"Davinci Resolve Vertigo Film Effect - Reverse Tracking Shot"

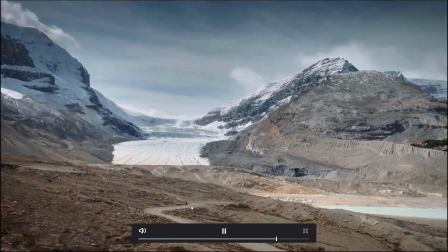And so it's just a nice smooth drone footage of our actor here.
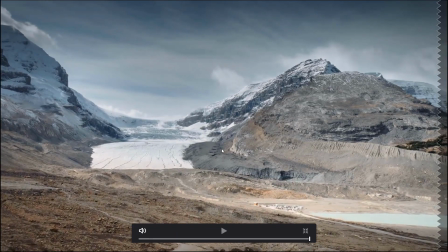And it's just showing you this huge glacial area here. Okay, let's go back to the start.
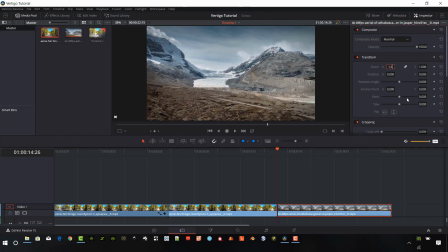And I'm going to go about 1.5 in this case. And then I'm going to go pretty far, almost to the end here.
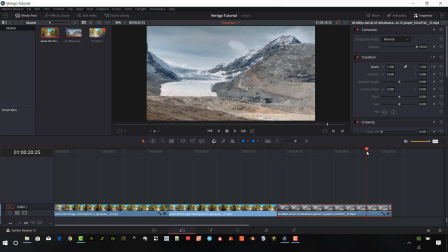Animate, click this button here. I go pretty far, almost to the end. Go to 1.
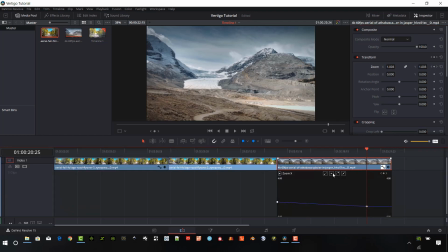And again with the curves, I want to smooth this point out here after I select it. Okay, so that's going to be a nice transition. So let's take a look at that now.
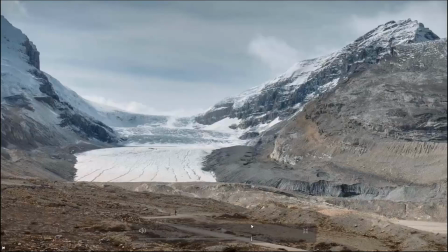Full screen mode.
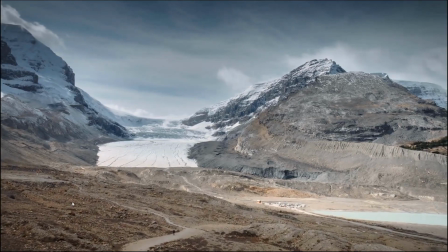So now it just opens up the background. You can see it just really kind of gives your eyes a little bit of a trick.
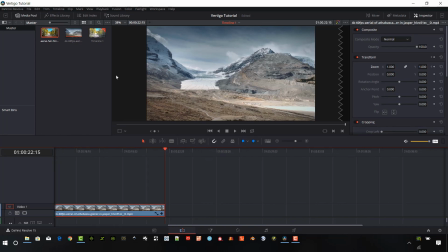And I just really love this in a large space like this. I think it's one of the best effects that you can add.
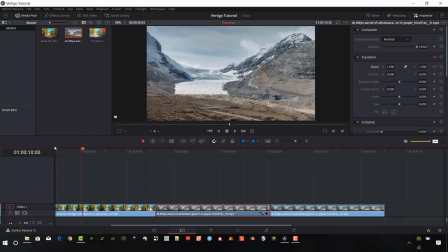And it's subtle, but your audience is going to say, hey, that's a little different.
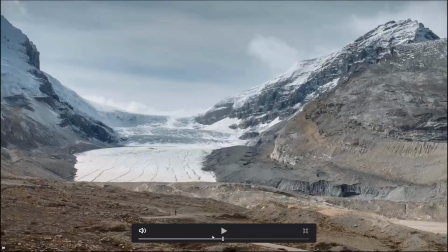So I'm going to show you now the two clips back to back. The first one will be the edited clip and the second one will be the original.
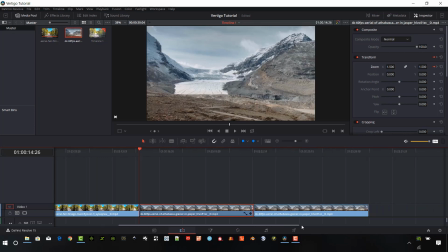Actually, let's do this. Let's make a copy of the edited by holding Alt. Just drag that again. So now you can watch them, the original, the unedited, and then, or I'm sorry, the edited, the unedited, then the edited again.
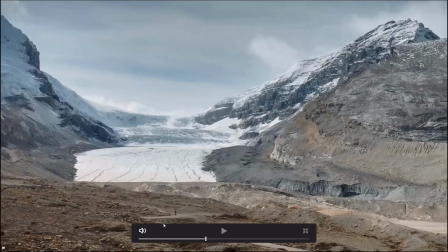So you can really compare these three.
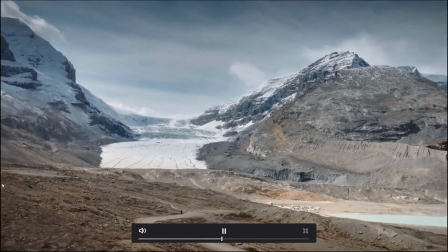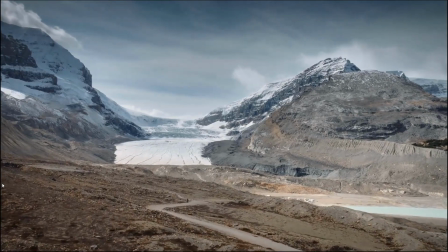Okay, here's the unedited. And it's a nice shot. It's a really great shot. You need to start with a good shot.
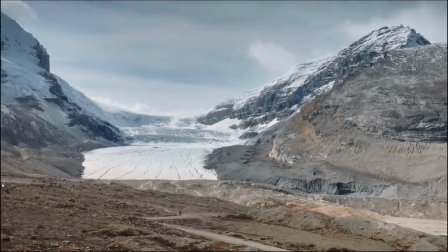And I think you need to just kind of go straight forward too.
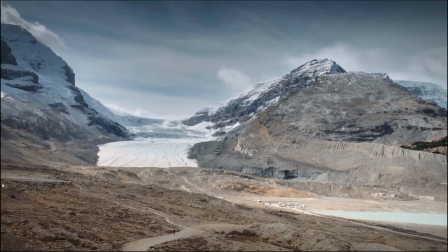If this is going at an angle, you don't quite get the same look because that background is really what sets this shot off.
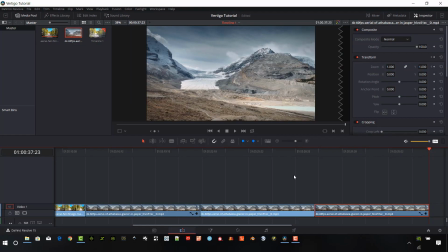So pretty easy to do. And really you're just trying to match. So I have the foreground here, you can see here. And so I'm keeping that foreground in my shot pretty much all the way through this effect.
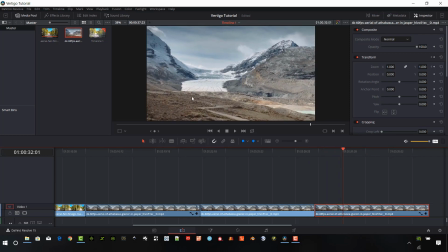And so that's what really makes it different. So you can see down here, I have it set about that location. And then all the distance that I took it here, all the way to the end, I still have that foreground in here. And that's what really sets this shot off. And so you need to have something in the foreground.
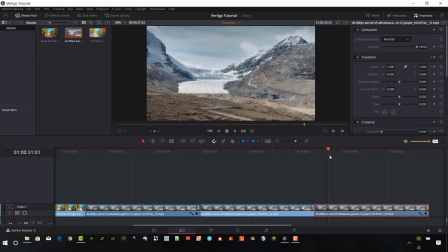You're kind of matching that, pretty much that amount of foreground in your shot. That's very helpful for this type of shot, for this aerial shot, for the roadway or the straight ahead shot,
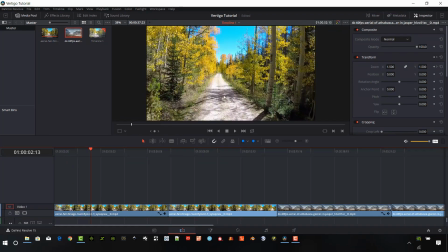because everything's so similar approaching it. It's not as big of a deal. And like I said, most people use this for actors to get expressions, and then it kind of has that zoom effect, but the background really stays the same.
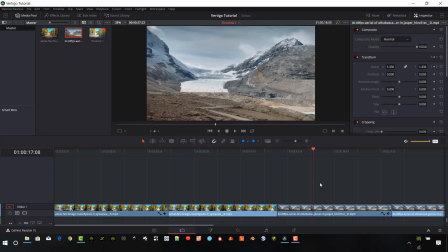So it's a really cool effect in that way too. But when I'm doing landscape shots, I really think that this is a great effect as well. So hopefully that'll help you guys out. Please subscribe to the channel and I'll bring you guys some more of these tutorials and hopefully get
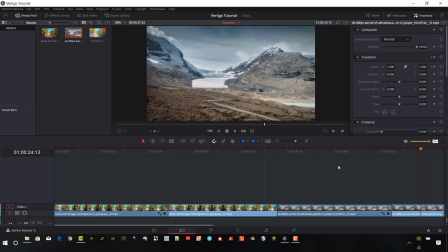you to learn some things about Davinci and about filmmaking and getting better shots for your videos. So thanks for watching, guys. Take care.